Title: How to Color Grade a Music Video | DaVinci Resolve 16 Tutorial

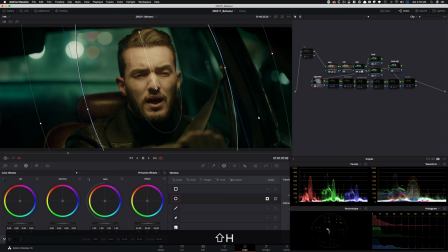(16:40)
And then in my vignette, pretty much just created a vignette around him and then inverted it and brought everything else down using my RGB curves. So it does like a really nice gentle roll off, brings everything down and then used my glow.
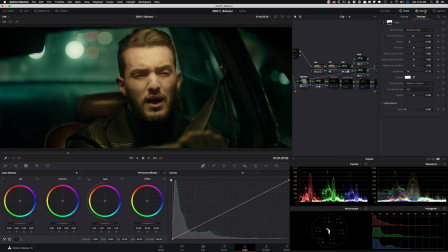(17:00)
Did not really touch the threshold much, but brought the brightness down. I just wanted to pull them out of the background more and just add this blooming effect in my highlights and it does a really good job. And went into sharpening, did the same thing in my mid-tone, hold it back. So now you guys know the pattern.
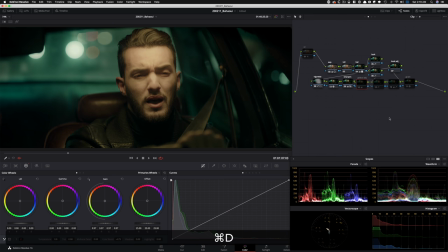(17:19)
Anytime you see sharpened, this is exactly what's happening here.
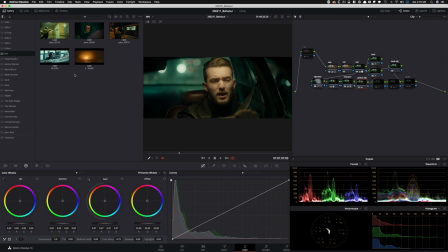(17:22)
Global adjustment, pull some of the colors out and made it really intense.
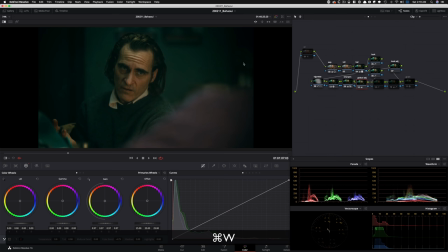(17:28)
And basically the shot that we're going for here is this, but again, not one-to-one.
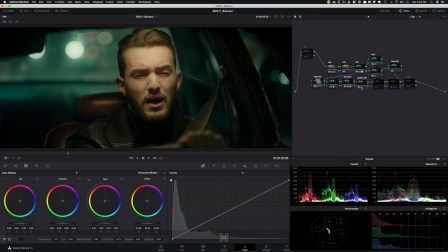(17:33)
We're just trying to get the essence of this, but then make it our own. That's what's happening here.
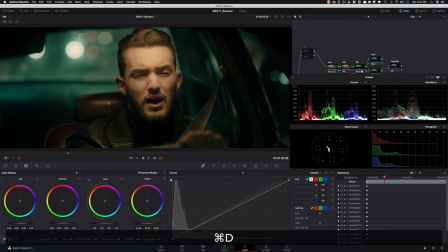(17:41)
And in this one, used my RGB curves and really just injected some red into this entire shot. And that helps take this seat and pop it out, pop him out and really creates this color separation and gives us something very, very unique.
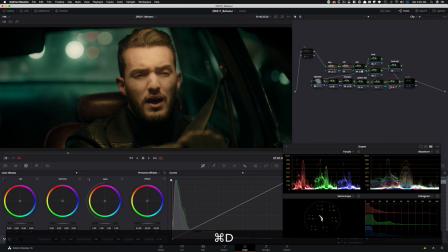(17:59)
This could have been really cool too, but I feel like this just makes all the difference in the world. And then went in and used my highlights slider and pulled it back, you know, just to get some sting out and even out the entire image,
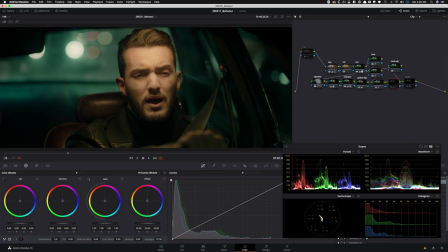(18:15)
because here it's just like we got some hotspots here and I don't want the eyes to just go there because the image is so beautiful that I want people to look at the seat, look at him, you know, the parts of the jacket that we can see, the hand, all of that.
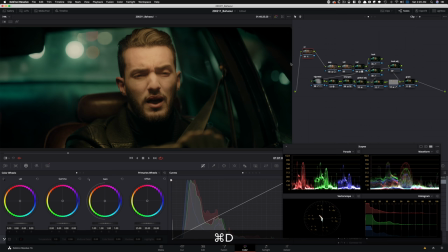(18:31)
So just had to do that. And then finally added grain, noise reduction. And I mean, come on. So this, that, and majority of the look, like I said, was created just by using our balance.
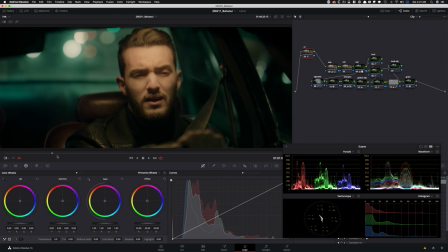(18:48)
And can you believe if I would have shown you this look and did not tell you that it was created without any qualifier, would you have believed it?
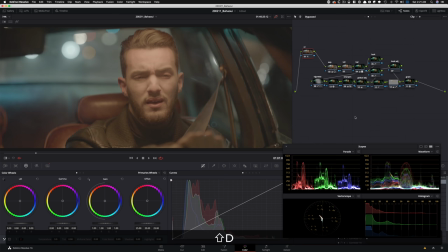(19:00)
I mean, trust me, like it just, there's no way you would have been like, dude, where is the qualifier to get that kind of skin and then get this much separation?
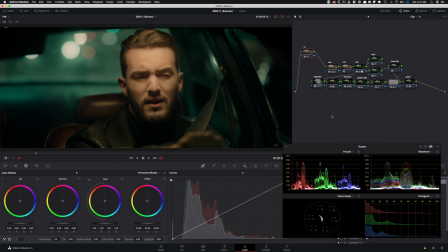(19:08)
And that's always my sermon. Anytime I'm, you know, doing any video, I'm talking about guys, try to get there in the simplest way possible.
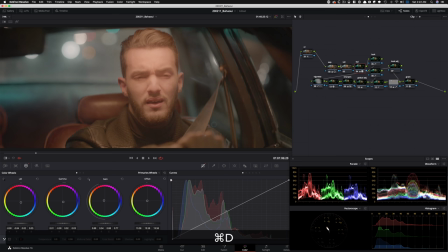(19:19)
Don't try to turn it into a rocket science. I mean, right here, if I just turn this off and turn it on.
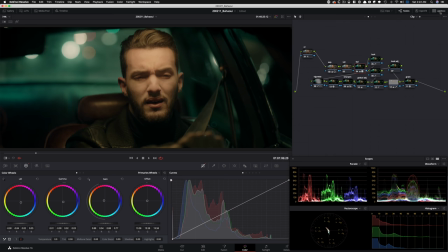(19:26)
How much happened in this one node? So one of my favorite shots that I've ever graded. Now, the funeral shots are where we had a few back and forth because this is where I wanted to create the subway scene from Joker and I went really, really red. And, you know, they kind of were like, let's try something else. And then we went the opposite route.
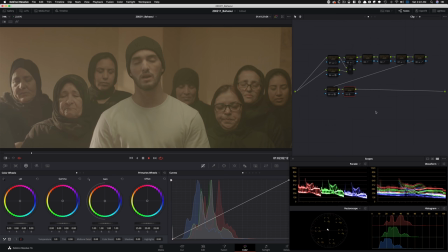(19:48)
And now we can see the pattern, right? Everything is sort of like red by us, which is okay, because once you start building grades, then when you copy them over to other shots, it keeps the same DNA, which means it offsets whatever is happening here.
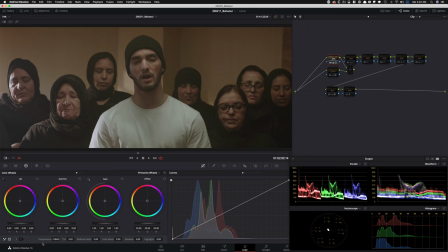(20:04)
Usually it's the first shot that you really have to dial everything in. So anyways, started off with the basic contrast. And then one thing that I did is I went into my temperature and like really, really dialed it back to kind of get this red out and balance it out. then
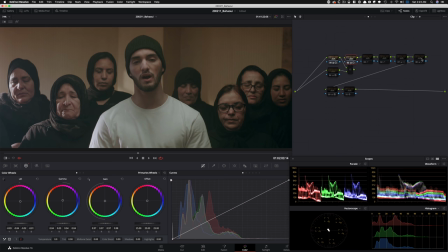(20:22)
started creating our look a little bit and the note tree looks very different here because guys, that's one thing that I'm gonna tell you. When you're working on music videos or real world projects, it's not always gonna be so binary that you have to and you will stick with the same note tree.
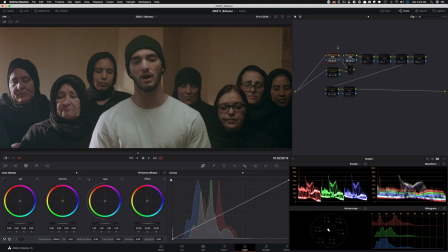(20:39)
Like that structure is perfect, but it's a good starting point and it's a good discipline to have to build your grades off of that.